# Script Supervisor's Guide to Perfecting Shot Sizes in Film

Okay, so we're going to go over some shot sizes today, and the best way I know how to do that is by using pictures.
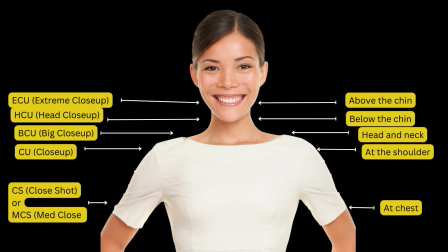0:07 So let's dive in. Now, this diagram here shows shots that are above the waist. So notice that there's several shots that you can choose from the shoulders up. Now, really, it just depends on how detailed you want to get in your descriptions. And I have a way of kind of grouping some of these shots together, and I'll show you how I do that in a minute.
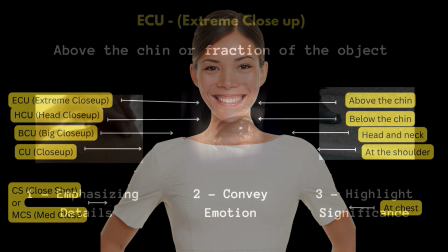0:26 But for now, let's go over the shots as they're shown here. The first one we're going to go over is an ECU or an extreme close-up.
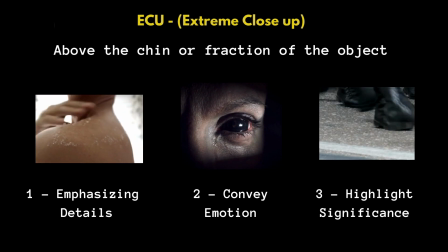0:35 Now, these shots are usually shots that are above the chin or a fraction of a body part or object.
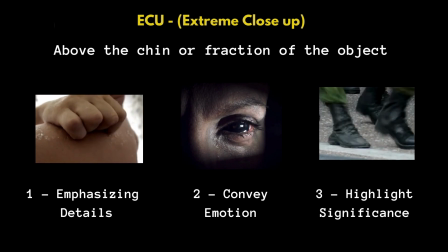0:41 And they usually have three purposes. Now, the first one we're going to talk about is to emphasize details.
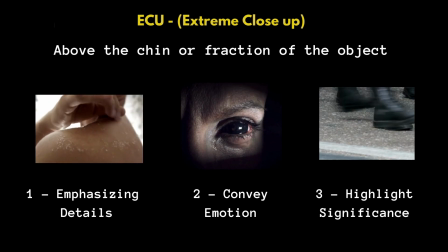0:48 Now, in this example, the viewer's attention goes to the peeling shoulder. The reason this might be emphasized would be because maybe the shot before the wife told the husband to put on sunscreen and he didn't.
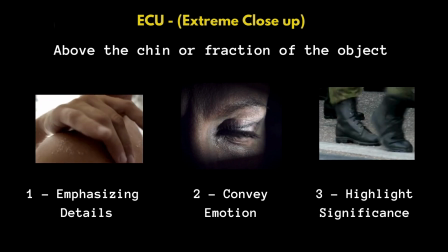1:01 So now he's got a sunburn and he's peeling, and the director wants to show that detail.
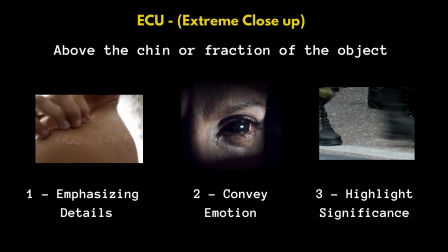1:06 So he goes into for a ECU of the peeling shoulder. The second one would be to convey emotion.
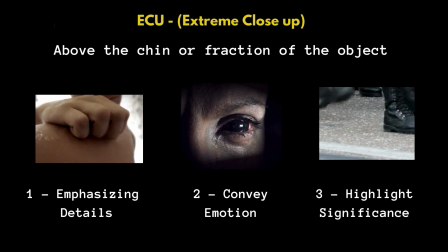1:14 So here we have an ECU of a crying eye. And maybe in a wider shot, we wouldn't be able to see the emotion so much
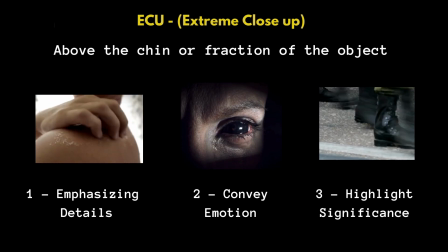1:23 because it's so wide, we might not be able to see that tear going down the face.
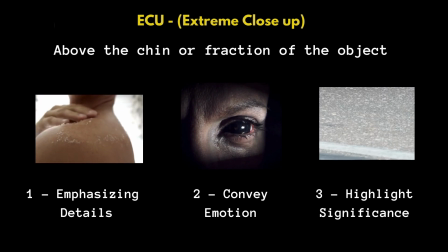1:28 And here it's very clear that we can see it.
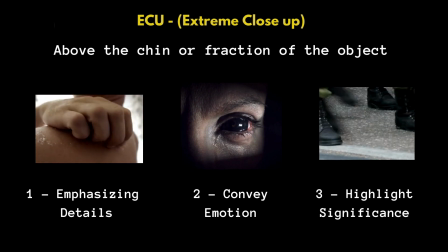1:30 And it's also another way of conveying emotion without having any dialogue.
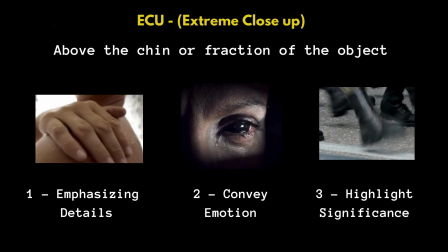1:37 So when you look at this shot, you know automatically either this person is very happy or very sad,
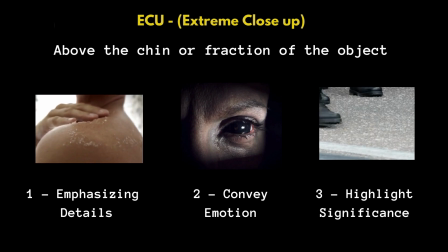1:43 and he doesn't or she doesn't have to say a word because we see it in her eyes. Now, number three would be to highlight significance.
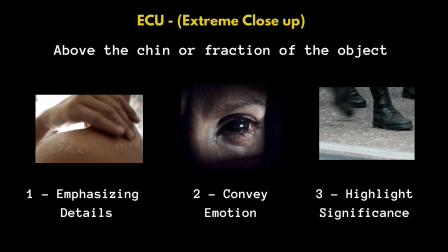1:51 And here we see marching men. Say the shot before the sergeant was given the orders to go to war.
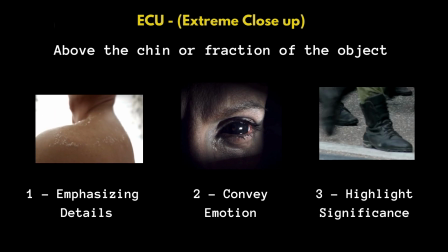1:58 So the director in this case wants to show the urgency. So they'll have this ECU to show it's happening and it's happening now.
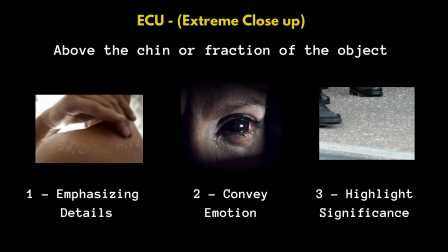2:07 With all the men going off to war, they're on a mission, and there's a lot of them, and they're clearly in their battle fatigues.
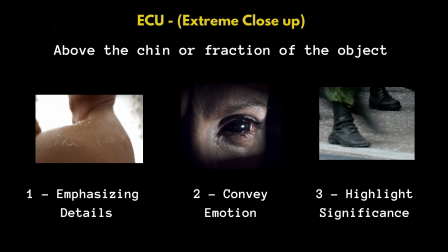2:16 So now you're probably asking yourself, what's the difference between an ECU and an insert?
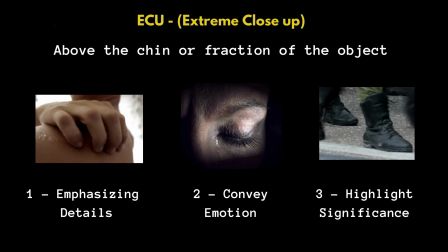2:22 Because, they're both small, but what's the difference? So let's go over that in this next section.
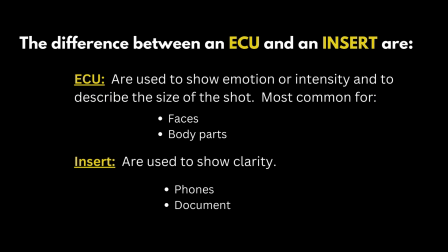2:30 An ECU shows emotion or intensity, for example, like crying or laughing. It also may be used as a body part to show intensity, like a hand grabbing a blanket during a love scene, or say a foot kicking as a man's being arrested.
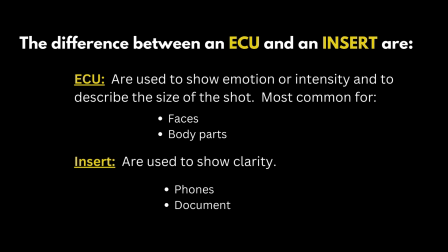2:47 In general, it also just describes the size of a shot. Now, inserts are used to clarify a point, like in a text or a document.
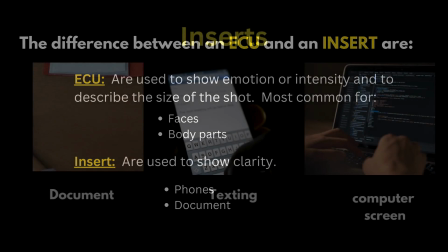2:57 Let's go over some common inserts to show you what I mean by that. Inserts are important because they give information.
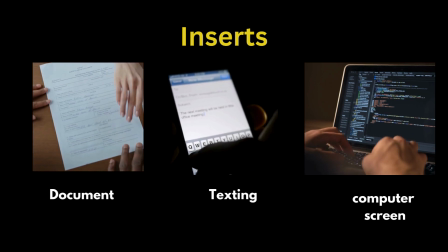3:04 Now, documents like this first one, along with letters or notes, can be used to clarify essential plot points to the audience.
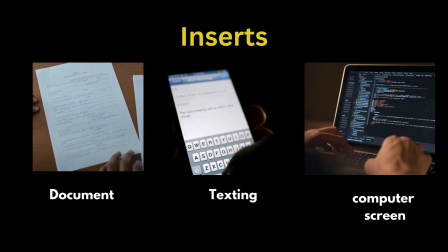3:13 Then we have text inserts.
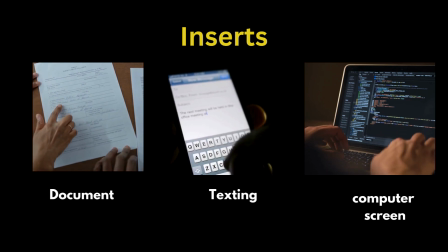3:15 Now, these are important because usually the person isn't talking, so we need to let the audience know what the actor is reacting to.
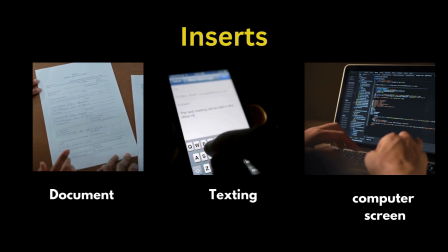3:22 Now, another type of insert is a computer screen.
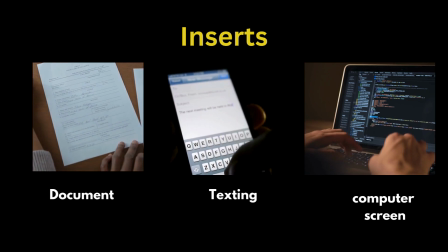3:26 Now, this is a big one because many times entire scenes are built around the actor typing on a computer.
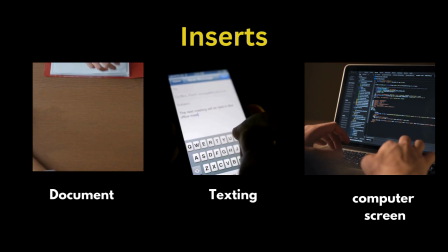3:32 Now, we're going to get into inserts in more detail on another video, but just remember for now,
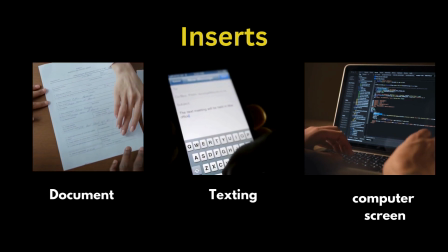3:38 inserts clarify information and ECUs are more for showing emotion and intensity and describing the size of a shot.
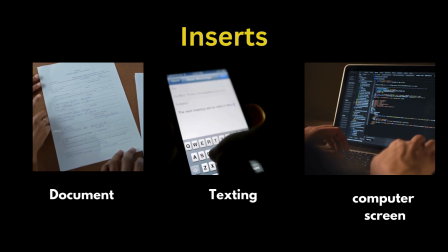3:46 Now, let's go into some of the other close-ups and what makes them different from each other.
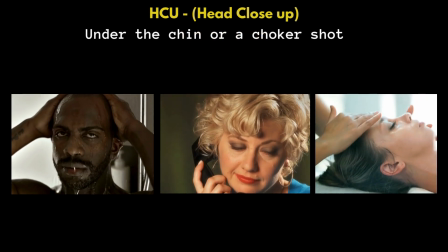3:52 The next size up would be a head close-up. Now, this size is just a little bigger than an ECU because this size includes the chin.
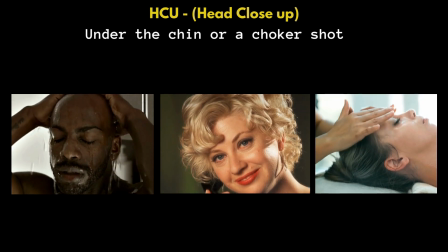4:01 Whereas the ECU is above the chin, a head close-up shows the entire face.